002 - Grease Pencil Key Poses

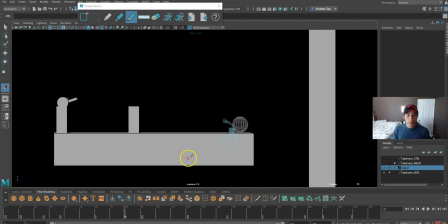Okay, back handspring. Okay, let's maybe do on this.
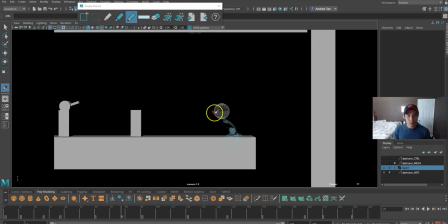Okay, I'm gonna have to kind of draw the back handspring a little bit more detail because it's hard to visualize it. Back handspring is he's going backwards. Like this. Right? And his head is here. His hands are touching the ground.
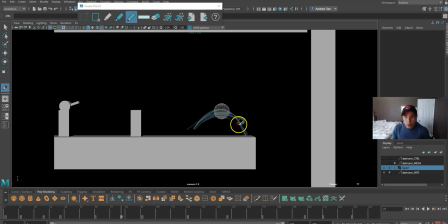Right, so he's gonna be flipped like backwards and he's gonna kind of squash on his hands and he's gonna jump off and land on this wall.
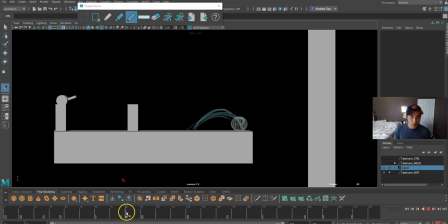Alright, so that's here and squash. It's tricky. How do you... It's really hard to see because you're upside down now.
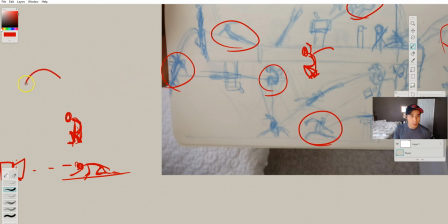Let's see. Backhand springs. Hit here. And arms bend this way. Then your head.
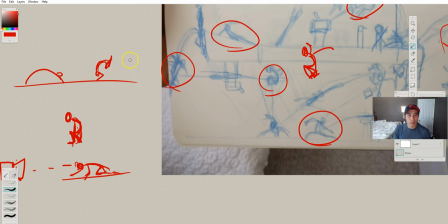And your legs like this. Bend like this. And he's gonna shoot off. Hit here. It's gonna go this way. Shoot off to the wall. Right? I think that works. Right, let's do this.
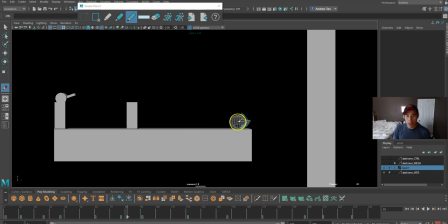It's gonna be squashed. That's exaggerated, so he's like really squashed here. Right, this is his spine, and this is his legs bent. This.
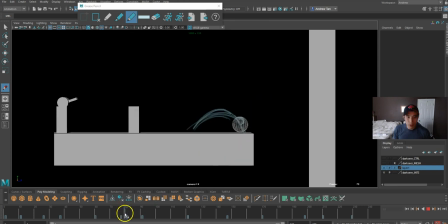So I like to exaggerate that the drawings are not good, but you can get the point.
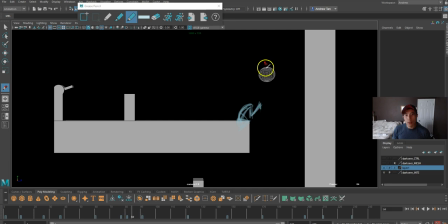Okay, let's add a stretch here. Like a visual cue. Stretch. Let's hit here. This is his body. Feet. Toes. Yeah, there we go.
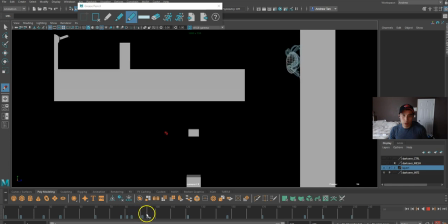And then he's gonna stretch onto this wall, and let's see if I can add in any between these first.
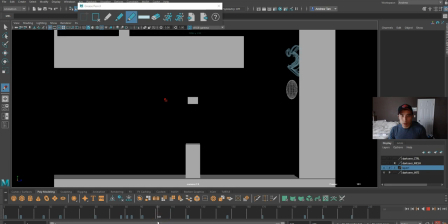Yeah, probably gonna add one here just to show the sliding.
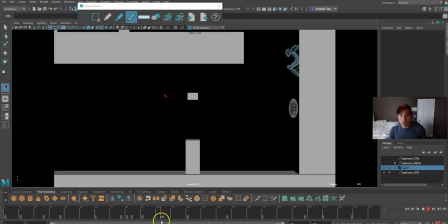This is gonna be like a slide and kind of getting ready to squash. So I think he'll be kind of squashed up like that.
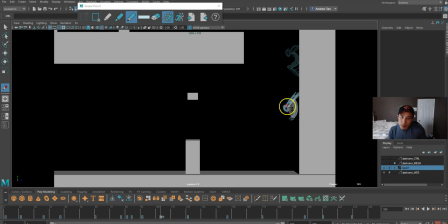And his hands, that's just exaggerated, so his hands are behind him because overlap actions and things like that. Everything doesn't move at the same time, so usually I like to use the hands to kind of delay it.
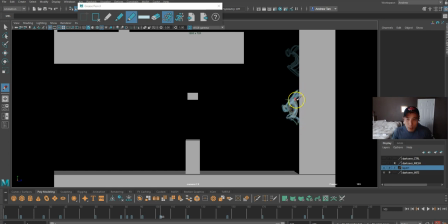So I delay the hands here unless it's necessary. Maybe he's pushing off the hands, then it's exactly the same thing. I mean, like if he's maybe punching, then different story. He's leading with the hand. But jumps, usually it's leading with the hips. Okay, from here.
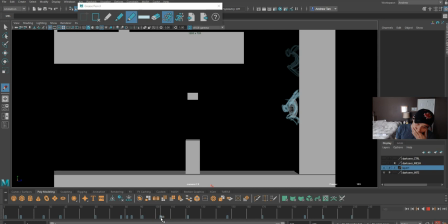Right. Okay. How's he gonna stretch down, huh? Stretch down his feet.
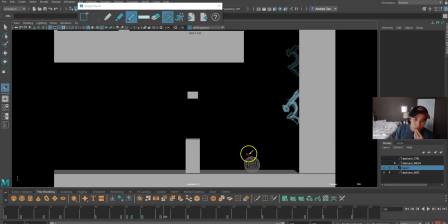He could stretch down with his feet, and then he... This is gonna be so fast.
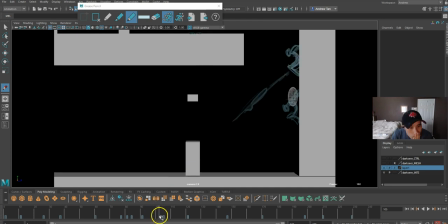This is gonna be like within a few frames. 1, 2, 3, 4. 4 frames. Not gonna read much at all. So I don't think it really matters what I put here.
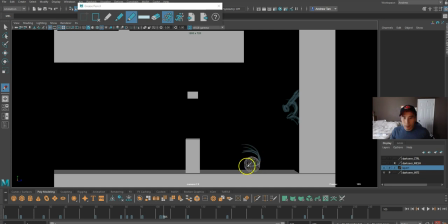Let's just add a squash pose here. Alright, let's just hit. On poses that are just way too fast, I usually don't care too much about it, so I just make sure it looks like a squash, but it doesn't have to look like the prettiest looking thing.